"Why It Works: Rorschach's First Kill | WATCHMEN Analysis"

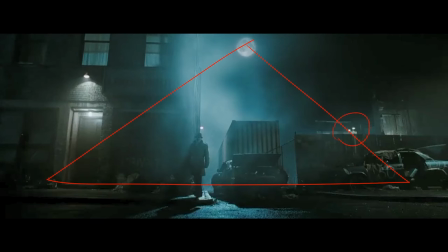(4:04)
There's that famous triangle shape I love the moon being the main source of light followed by two bulbs on either side of the shot And I especially love
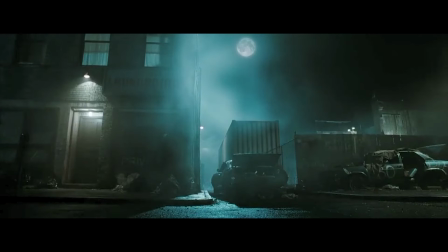(4:11)
how Walter Kovacs almost fades into the shadows here So in the story Rorschach is going to this apartment looking for this little girl And he has no idea what he's going to find and as Rorschach violently kicks open the door he's entering into unknown territory and we as the viewer also have no idea what's in store for us and the dark room creates a feeling of uncertainty. This is similar to what I explained in my Zootopia video. Yes, I just compared Watchmen to Zootopia.
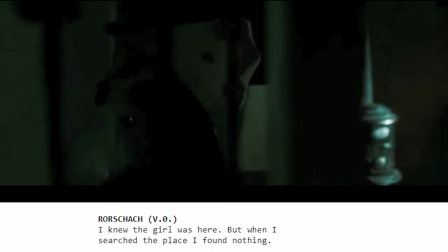(4:35)
So Walter Kovacs keeps looking around the apartment and the dialogue and visuals go hand in hand. We focus on Kovacs as he says that he found nothing in the apartment.
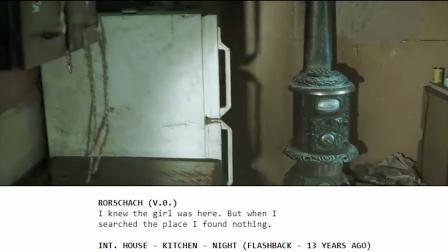(4:44) I saw nothing.
And we rack focus onto this iron heater or wood burning stove.
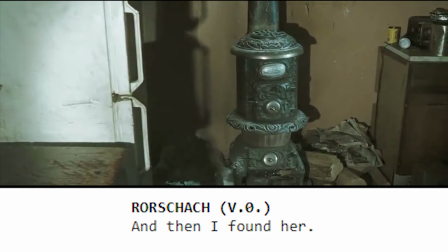(4:51) I'm And then I found her.
Which is just haunting because she's obviously not there like there's no body and by intentionally hiding information The scene just becomes that much more disturbing Eventually
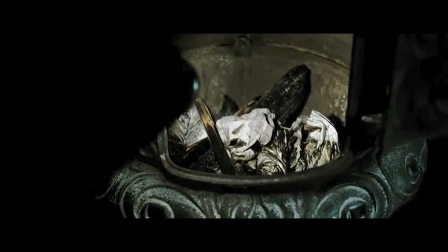(5:03)
opening this thing up Kovacs finds the undergarments of the girl covered in blood
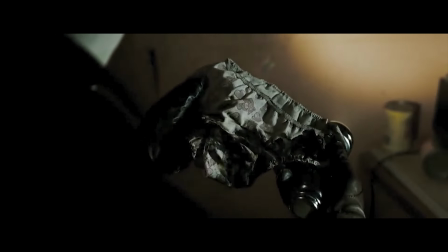(5:07)
and this is the point in the scene where everyone goes Oh shit So
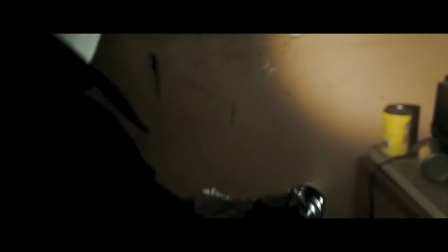(5:12)
by withholding information the viewer has to assume the worst in the scene and slowly allowing
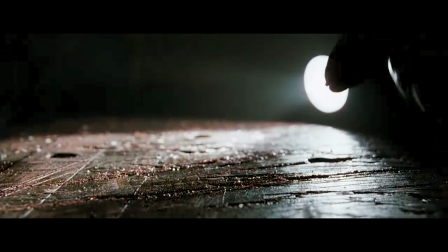(5:17)
the viewer to discover the truth along with the character is a great filmmaking technique.
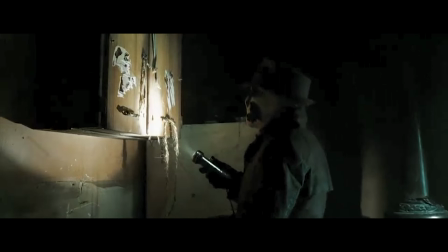(5:21)
It's a visual medium film, right? And the director has complete control over how long it takes Rorschach to open up a cabinet and find knives,
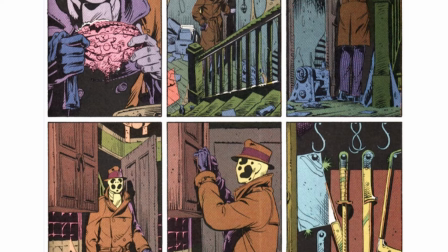(5:29)
unlike reading a graphic novel where the reader has complete control over the pacing.
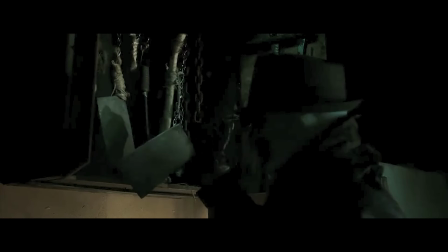(5:34)
So slowly, we are shown the truth of what happened, and the confirmation makes it feel incredibly sickening.
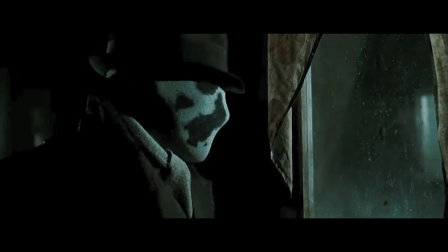(5:39)
And Rorschach, shrouded in darkness, peers over by the window, and we discover that this entire time,
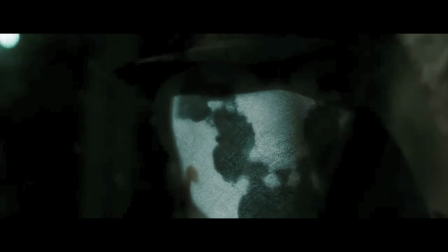(5:45)
the two dogs have been fighting over the little girl's friggin' leg.
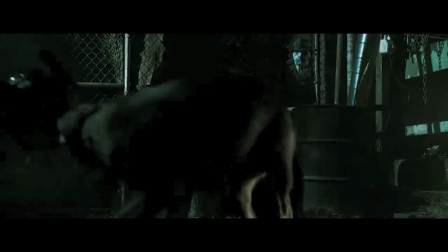(5:54)
So this shot ties back to the very beginning of the scene, in which Rorschach casually sees two dogs fighting over a bone.
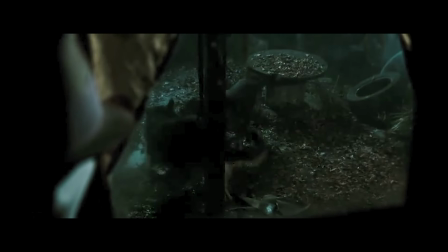(6:00)
Unbeknownst to him, they're actually fighting over the person he's looking for. And the sound mixing and editing here is just so disgusting and just satisfying.
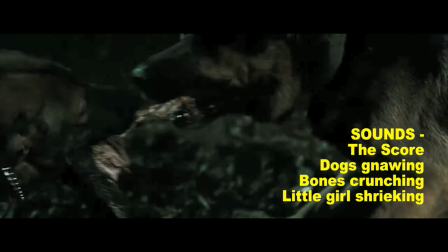(6:08)
We hear the wrestling of the dogs, the crunching of the bone, and mixed in is the scream of the little girl.
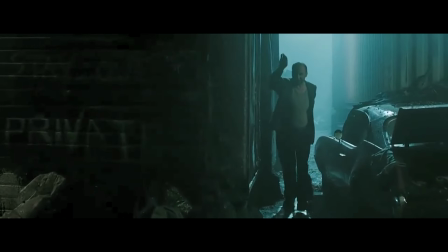(6:15)
It's haunting stuff. Eventually, the killer gets back home and realizes the apartment has been broken into, so he goes in with a gun, and it's quiet.
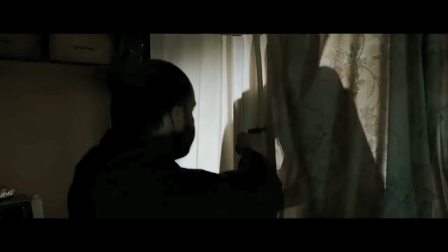(6:22)
The score intensifies the entire scene, keeping you on your toes, building up anticipation, until finally, Rorschach throws both dogs at the criminal.
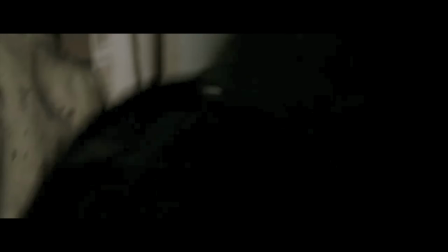(6:32)
What proceeds is completely different and a lot more satisfying compared to the graphic novel, and Rorschach gets the criminal and ties him down with handcuffs.
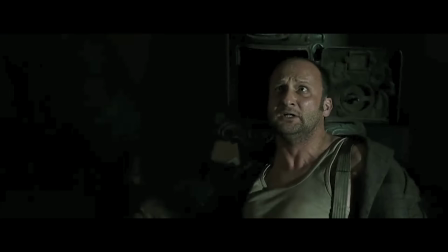(6:40)
Rorschach here gets to play judge, jury, and executioner, and even though he's only five foot six,
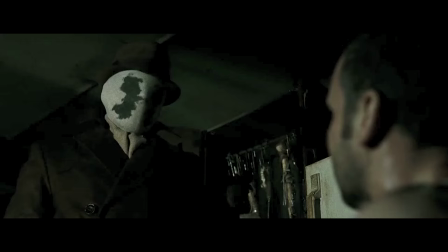(6:45)
camera's positioned in a way that gives one character complete control over the other.
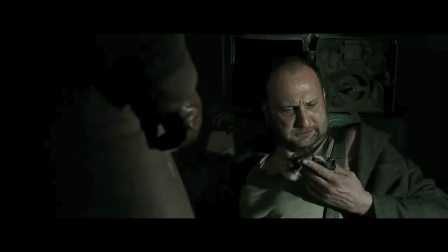(6:50)
The criminal is freaking out, attempting to lie, and the body language Rorschach gives off, the actor, Jackie Earle Haley, is brilliant.
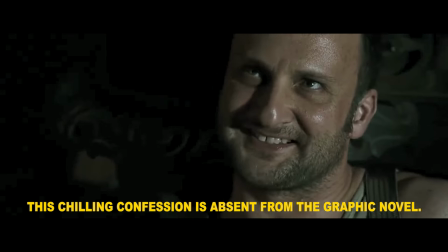(7:00) Okay. I confess. I killed her.
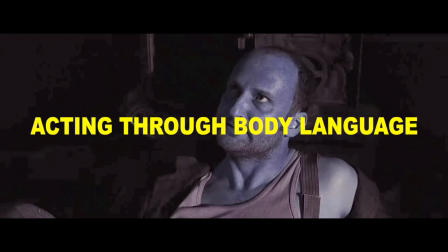(7:05)
Arrest me. the part in which the criminal confesses that he did in fact kill the girl he kidnapped has Walter Kovacs moving around visibly frustrated
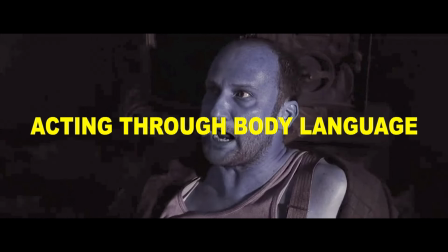(7:14)
he's pacing his breathing is labored and he's battling himself it's his internal conflict and he's thinking should I arrest this man or should I kill him right here
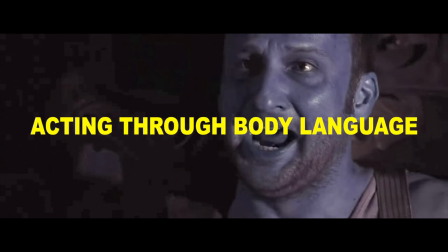(7:22)
on the spot and there are no words needed to understand what he's thinking and that's a testament to
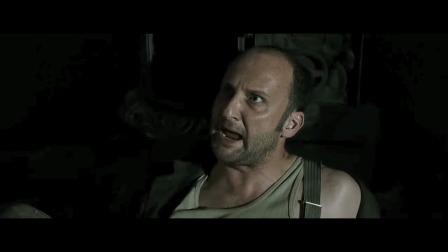(7:28)
Jackie Earl Haley's performance arrest me I did it I said I I did it!
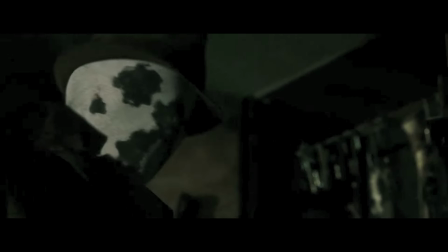(7:34) Christ! Look, I've got a problem man, f***ing take me in!
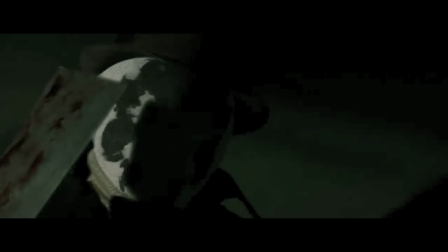(7:39) I need help! No, don't!
The combined pleading of the criminal, Kovacs tempered movements and the score,
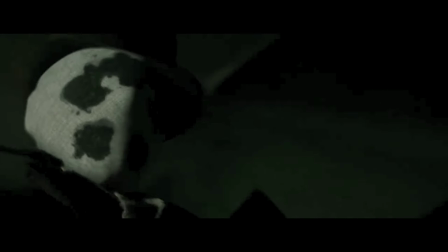(7:46)
the slowly building strings intensify the scene and all the stress is relieved when Rorschach kills the criminal with the butcher knife.
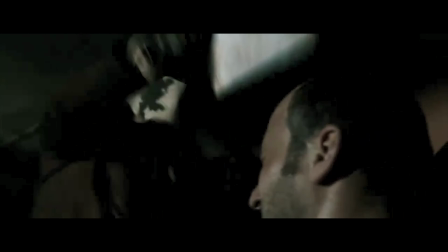(7:52)
And this leads to one of my favorite lines in all of cinema.
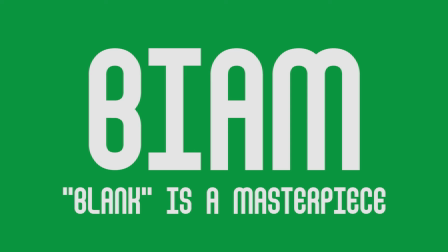(7:56)
And this isn't a biome, it isn't a blank is a masterpiece, it's not a joke, I'm being dead serious, I love this line. time.
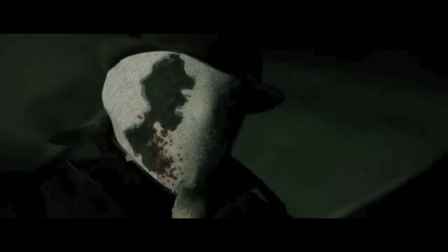(8:02)
Here it is.